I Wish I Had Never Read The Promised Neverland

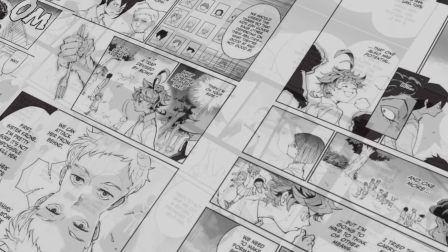(3:58)
pouring through the panels of the manga i got to know the motivations and internal struggles of our three protagonists and the main games that they
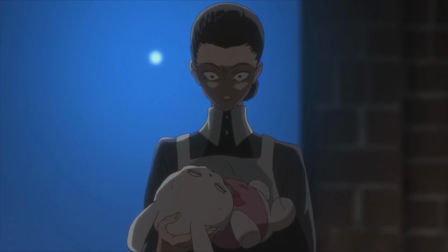(4:06)
play with mama who fyi is missing a new opening half much more than she should be anyway it's between the pages that we get to see what an
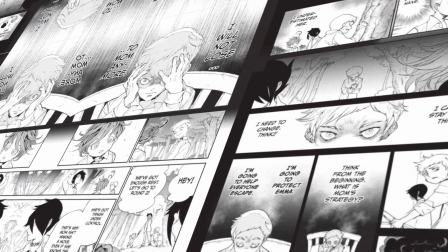(4:13)
utter mess norman is as he lives with the sole desire to protect not just his family but really
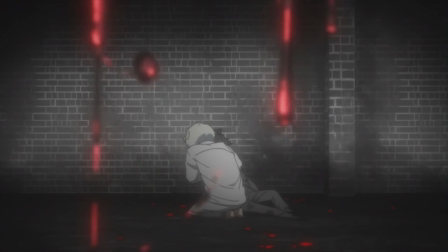(4:23)
emma and it's that obsessive protection that fumes his every move so i may not know where his mind will go next but at least I understand him.
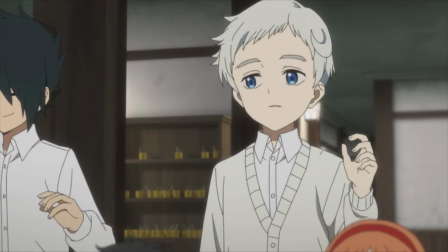(4:34)
He goes from being this cookie cutter genius type to someone with far more depth and far more fear than he shows on the surface.
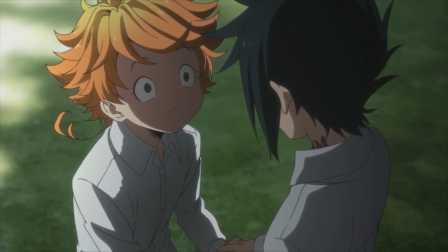(4:42)
Now it's the same with Rey and Emma but in different ways yet what I'm reading isn't reflected on screen
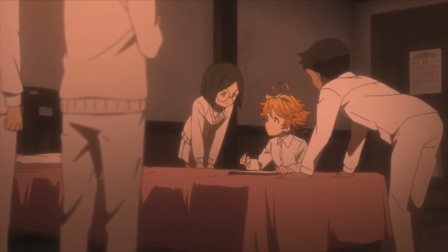(4:47)
and I find myself filling in the gaps for misdevelopment and spending a lot of time just
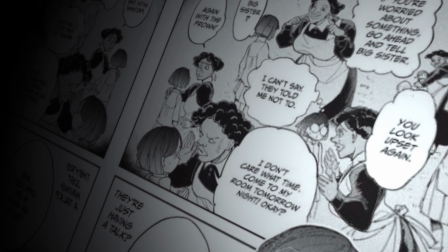(4:57)
questioning. Where are Krohn's attempts to sway Gilda? If you had seen them then maybe you would have gotten a better idea of why she was singled out in the first place.
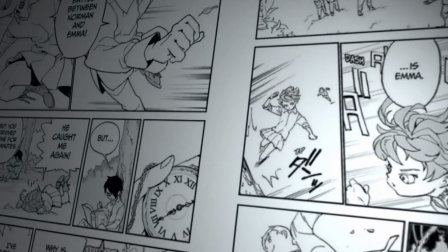(5:04)
Why have the internal thoughts of the Pythagoras being wiped out and evaporated in the first 10-hundred sessions? It just seems like something that's gone from this narrative story.
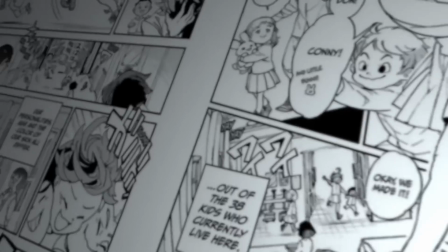(5:12)
I know.
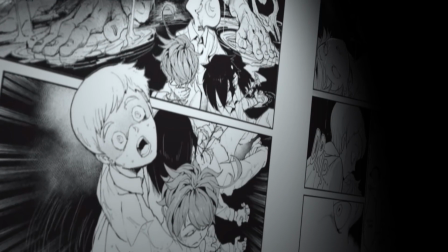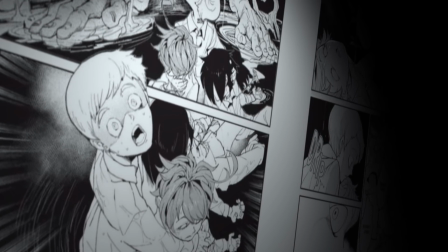(5:30)
It's silly. To question this show as much as I do.
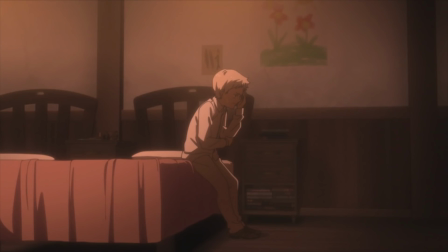(5:36)
And here's a problem with every query and every moment that I spend in doubt. these are my own personal fears.
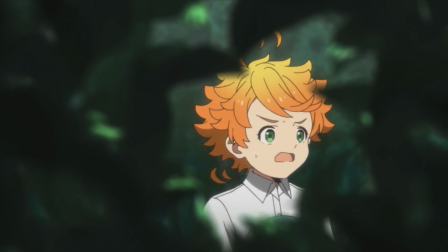(5:44)
I have no idea what it's like to look at the promised Neverland through the lens of an anime only and so I question because I've already seen.
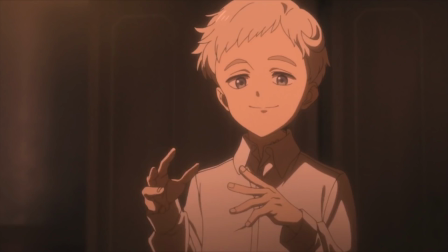(5:53)
This kind of story with all of its twists and turns and reveals and developments can only be experienced for the first time once and
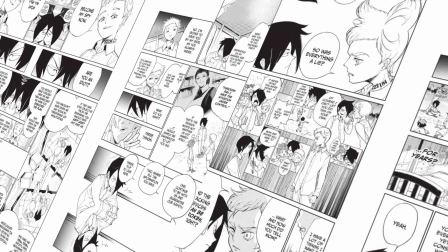(6:02)
no matter how good this adaption may be I can't see past what I've already seen
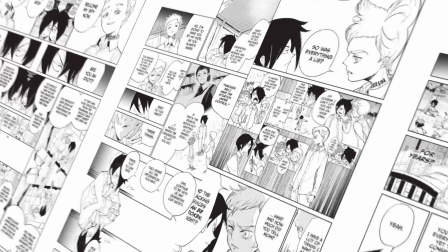(6:07)
in what I believe was done better so in the end Crone's game of tag,
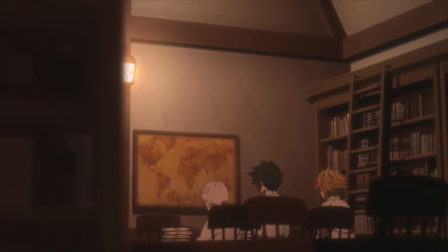(6:12)
Dawn's breakdown and any of the big plot twist revelations were never going to hit me the way they did back when I picked up the manga
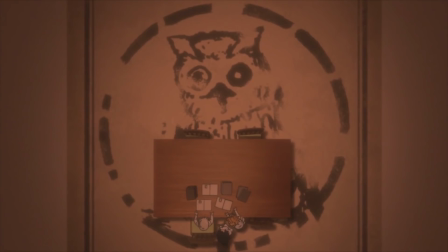(6:19)
and as someone who just about never reads the source material first I had no idea that this was the way I was going to feel
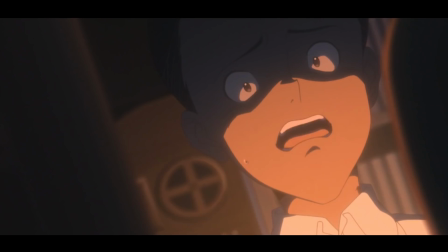(6:28)
so I underestimated this whole experience greatly
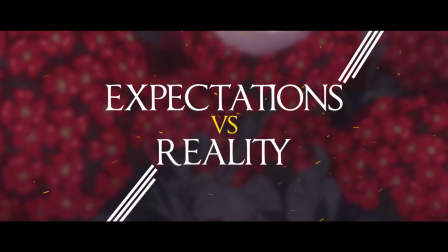(6:33)
and it means that I'm faced with the reality that my expectations don't meet. But that doesn't make it.
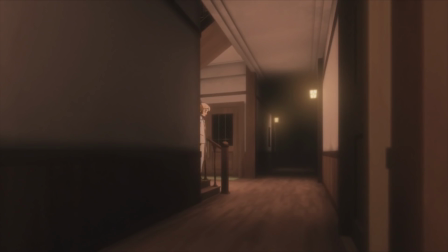(6:47)
The anime does what the manga cannot. It brings sound movement to stillness.
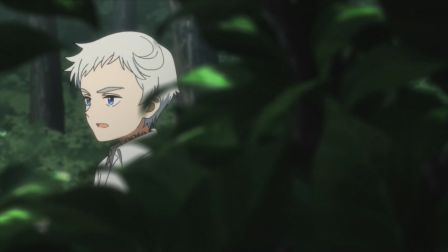(6:56)
Creating these beautiful hidden shots behind objects which amp up the feeling of being watched.
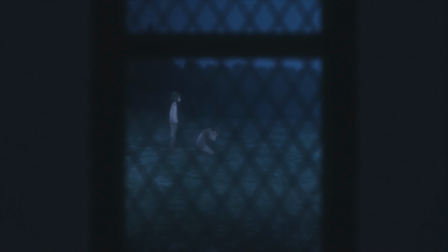(7:02)
As if I'm peering into a private conversation that at any moment could be horribly interrupted.
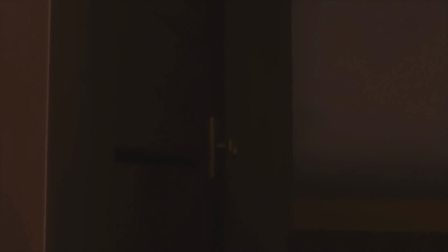(7:09)
A lot of attention has been paid to that camera work, such as the tracking shots following from the perspective of Emma,
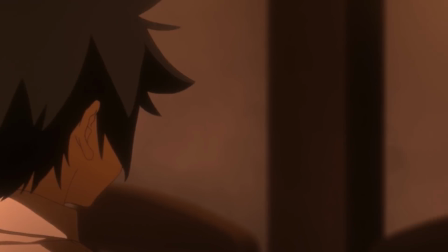(7:15)
or tick-tocking back and forth between Norman and Ray,
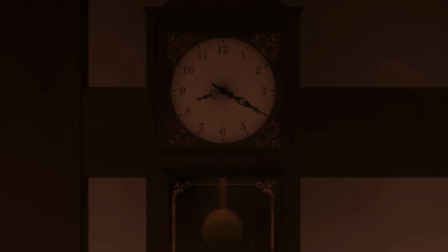(7:19)
all accentuated by sound design that's been weaved in between each of the scenes,
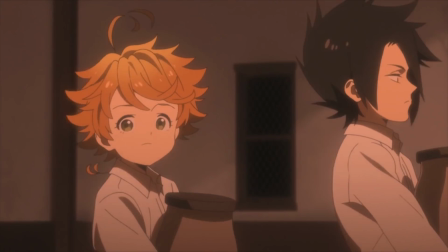(7:25)
a smart decision for a horror where the soundtrack is sparse.
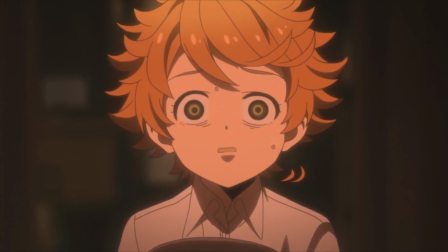(7:30)
You see, all of this elevates the anime from the black and white of the manga,
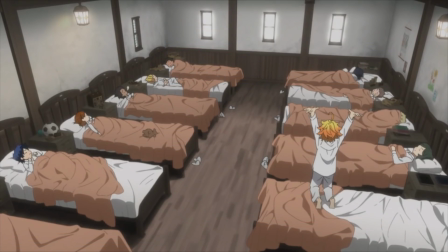(7:35)
and it's been elevated by a team who are just trying to do their best.
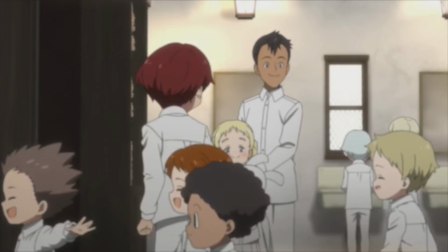(7:41)
So when I say that this adaption doesn't meet my expectations,
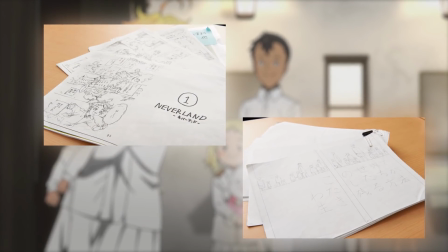(7:44)
I feel like I'm dismissing the hard work that the team at Cloverworks have put in.